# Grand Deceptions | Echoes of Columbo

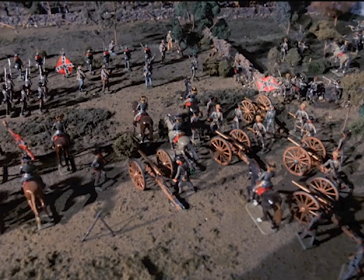8:25 Braley, meanwhile, represents betrayal, treason, and rebellion, and the scene depicted is Cemetery Ridge,
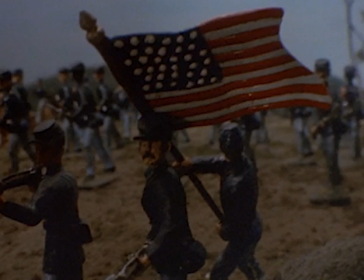8:31 considered the high watermark for the rebels, the turning of the tide in favor of the North.
It hardly makes any difference to the battle, Lieutenant.
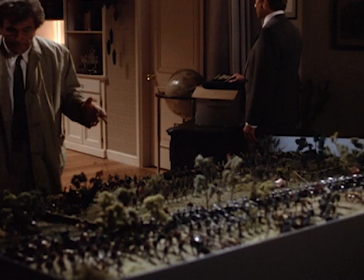8:38 Already seems to be lost.
The diorama is literally the battlefield on which the episode's plot is played out.
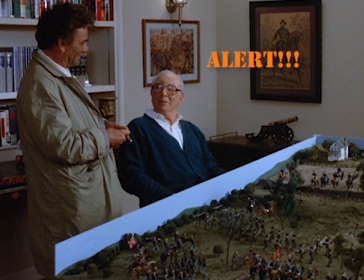8:44 But the episode includes some outdated history. Brace yourself, it's a Civil War rabbit trail.
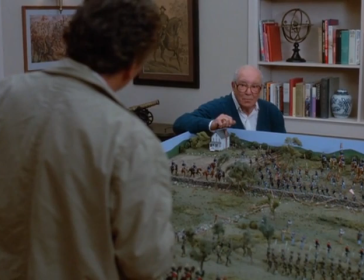8:50 General Paget's statement. Pickett's charge. On orders from General Longstreet.
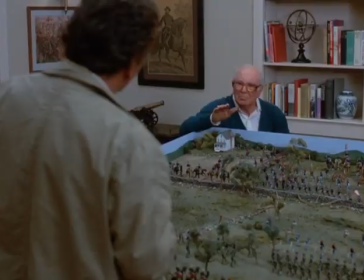8:55 Half a day late, the battle's lost. Longstreet's fatal flaw.
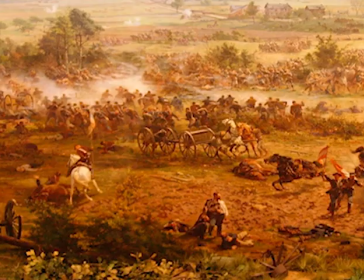8:59 Is a product of older, lost cause Southern historians who wanted to shift blame for the South's loss at Gettysburg away from the commanding general,
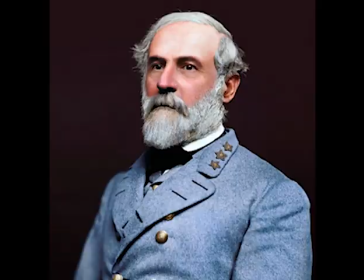9:07 Robert E. Lee, who was a hero to the old Confederacy,
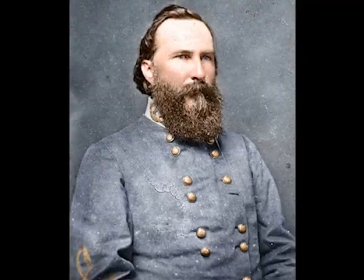9:10 and onto his subordinate, General James Longstreet, who dared to criticize Lee after the war, and further dared to become a Lincoln Republican.
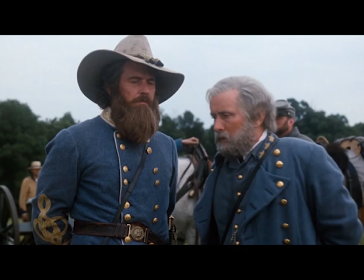9:18 Not too long after this episode, the 1993 movie Gettysburg, based on Michael Schara's Pulitzer Prize-winning 1974 novel,
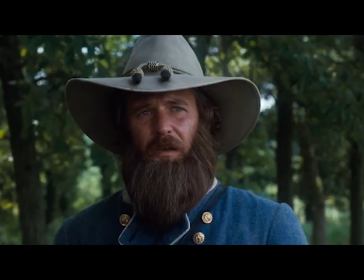9:25 The Killer Angels, largely rehabilitated Longstreet's reputation. I don't believe my boys will reach that wall.
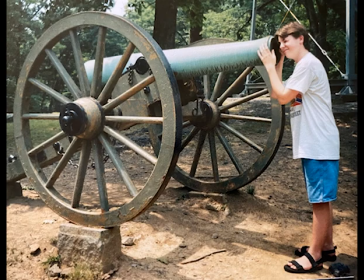9:32 And yeah, there's me as a youngster next to the Longstreet statue at Gettysburg. I walked the field depicted in this episode, a cool moment for me.
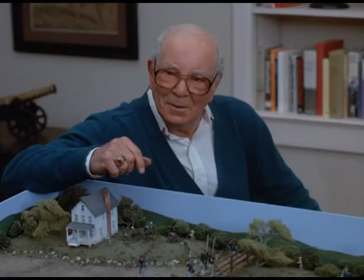9:40 The general saying that Pickett was carrying out Longstreet's orders rather than Lee's is also indicative of his diminished stature and poor judgment.
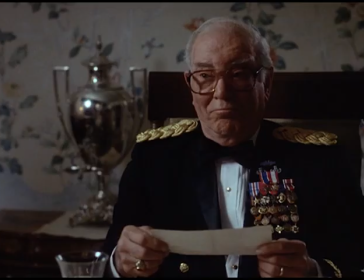9:48 He trusts his wife, who cheats on him with Braley, who's stealing from him, and he trusts Keegan, who betrays him.
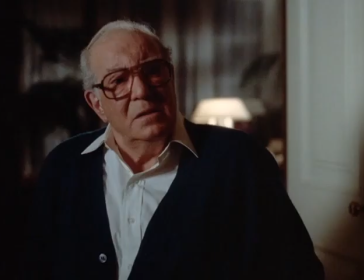9:54 Guest star Stephen Elliott gives a heart-rending performance as a man well past his prime, but there's a dignity and inner strength here that makes you really root for him.
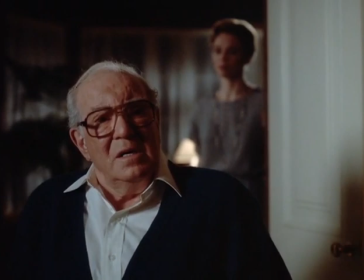10:02 The revelation that he's been fooled on so many levels is one of the few truly sad moments in the series.
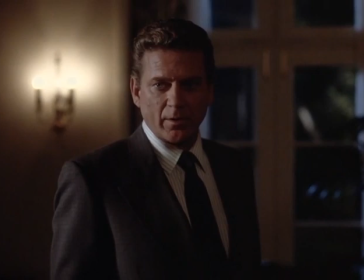10:07 And note the echo here. Braley brazenly admits to trysting with Jenny.
Do you really want me to admit how many times she's made love to me?
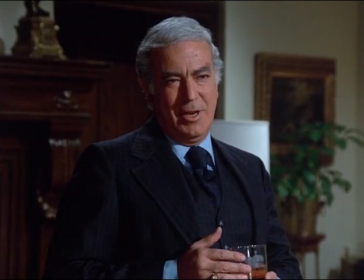10:14 Just as Dr. Collier boldly admits to cuckolding another Stephen Elliott character in A Deadly State of Mind.
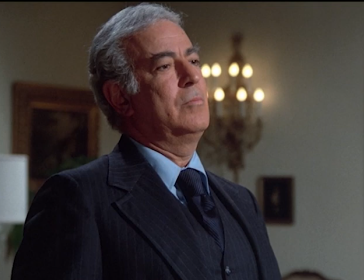10:20 What do you want? Confession that your wife and I are lovers?
The channel is called Echoes of Columbo because of my theory that the old episodes
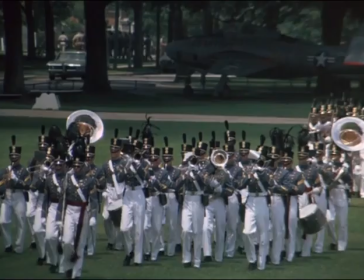10:27 are often echoed in strange and unexpected ways by the revival-era shows.
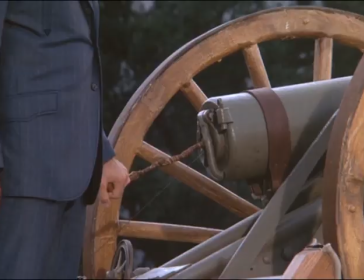10:32 One of the first examples, the military school for boys, where the victim dies in an explosion, in By Dawn's Early Light.
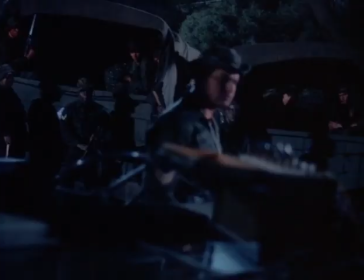10:38 Boys will be boys, Lieutenant, but someone's gotta turn them into men.
And the military school for men, where the victim dies in an explosion here.
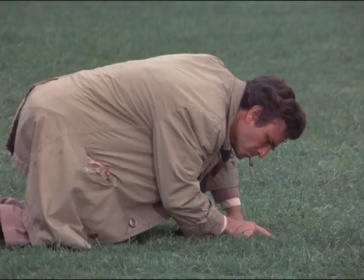10:46 Columbo is even introduced in the same way, crawling around on the ground searching for clues.
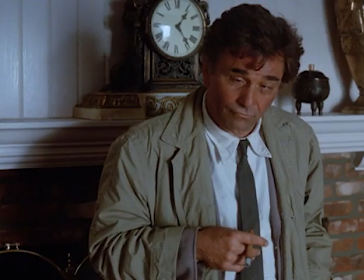10:50 Peter Falk is usually criticized for making his performances too broad and silly by this time, but his performance here almost undercuts that.
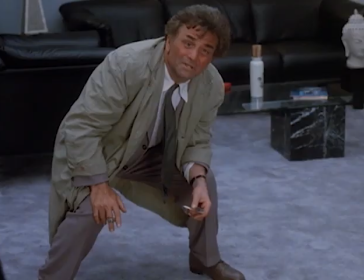10:58 Well, sir, it's a policeman's question. We expect to get our answers.
We get a special sense that his silliness is an act put on for the killer.
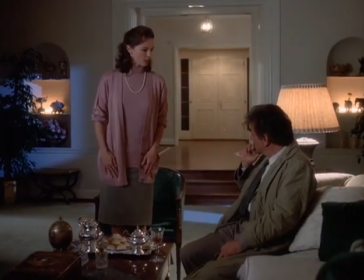11:06 Look how professional he seems when he's alone with his men in the flashlight scene. How stern he is with the general's wife.
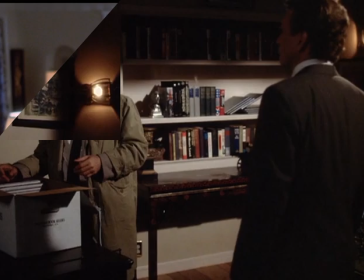11:12 Don't make me stop you, man.
And how the mask comes off in the last scene.
We really don't like one another.
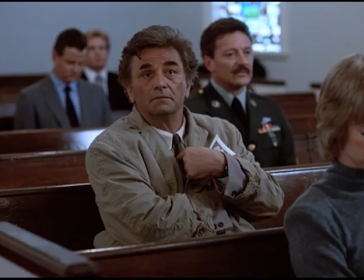11:18 We go from his quiet compassion with the general and his wife to the very comical scene at the funeral parlor.
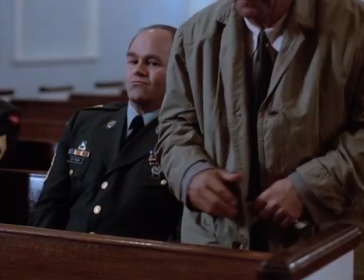11:23 The police. I'm the police. You can tell the police.
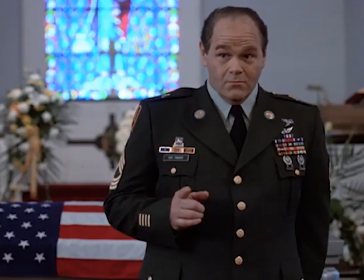11:27 And I love the changing seats, Braley's suspicious glances, and the guy playing Keegan's old friend is really good too.
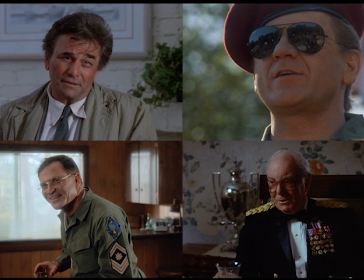11:33 The quartet of Columbo, Braley, the General, and Keegan form a strong backbone for this episode, and I already mentioned Major Tanzer as a good supporting player.
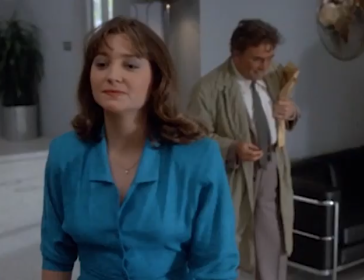11:41 But I also like Braley's secretary Marsha, whose outfits include broad shoulder pads and this interesting hashtag cardigan.
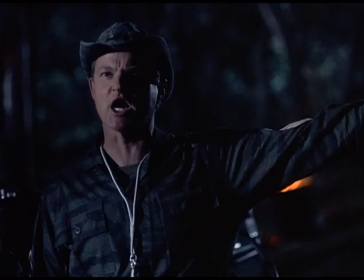11:48 Other standouts include Mr. Martinson, the guy who says, "Patriots."
Think of ourselves as patriots.
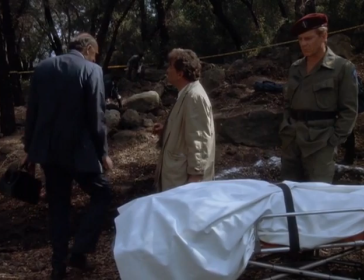11:54 Sergeant Winnick, who seems like a good guy, and the coroner Clarence, who's really dumb and gets his diagnosis wrong both here.
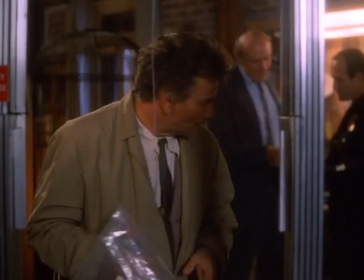12:00 Now I'm gonna give you four final words, Lieutenant.
And in Guillotine.
I'm gonna give you this one as an accident, and you can count on it.
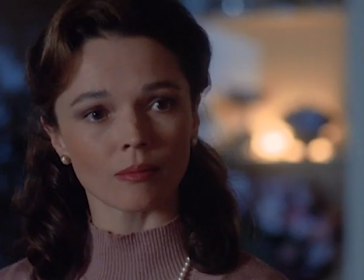12:07 The only performance here that isn't rock solid, sadly, is Jenny Paget. I don't know if it's her warbly delivery.
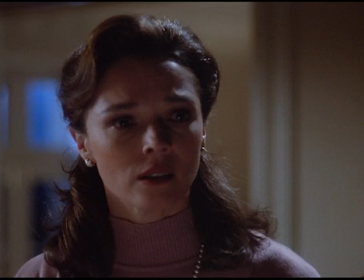12:13 Lovely indeed. Enthusiasm unbounded.
Or the way she expects sympathy when she really doesn't deserve it, but she's just not for me.
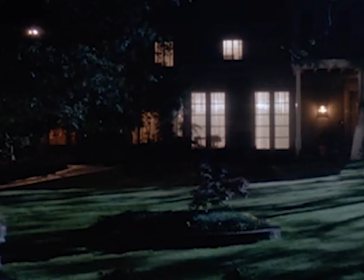12:19 On the more comical side, the three guys from the training battalion are hilarious.
Here I be.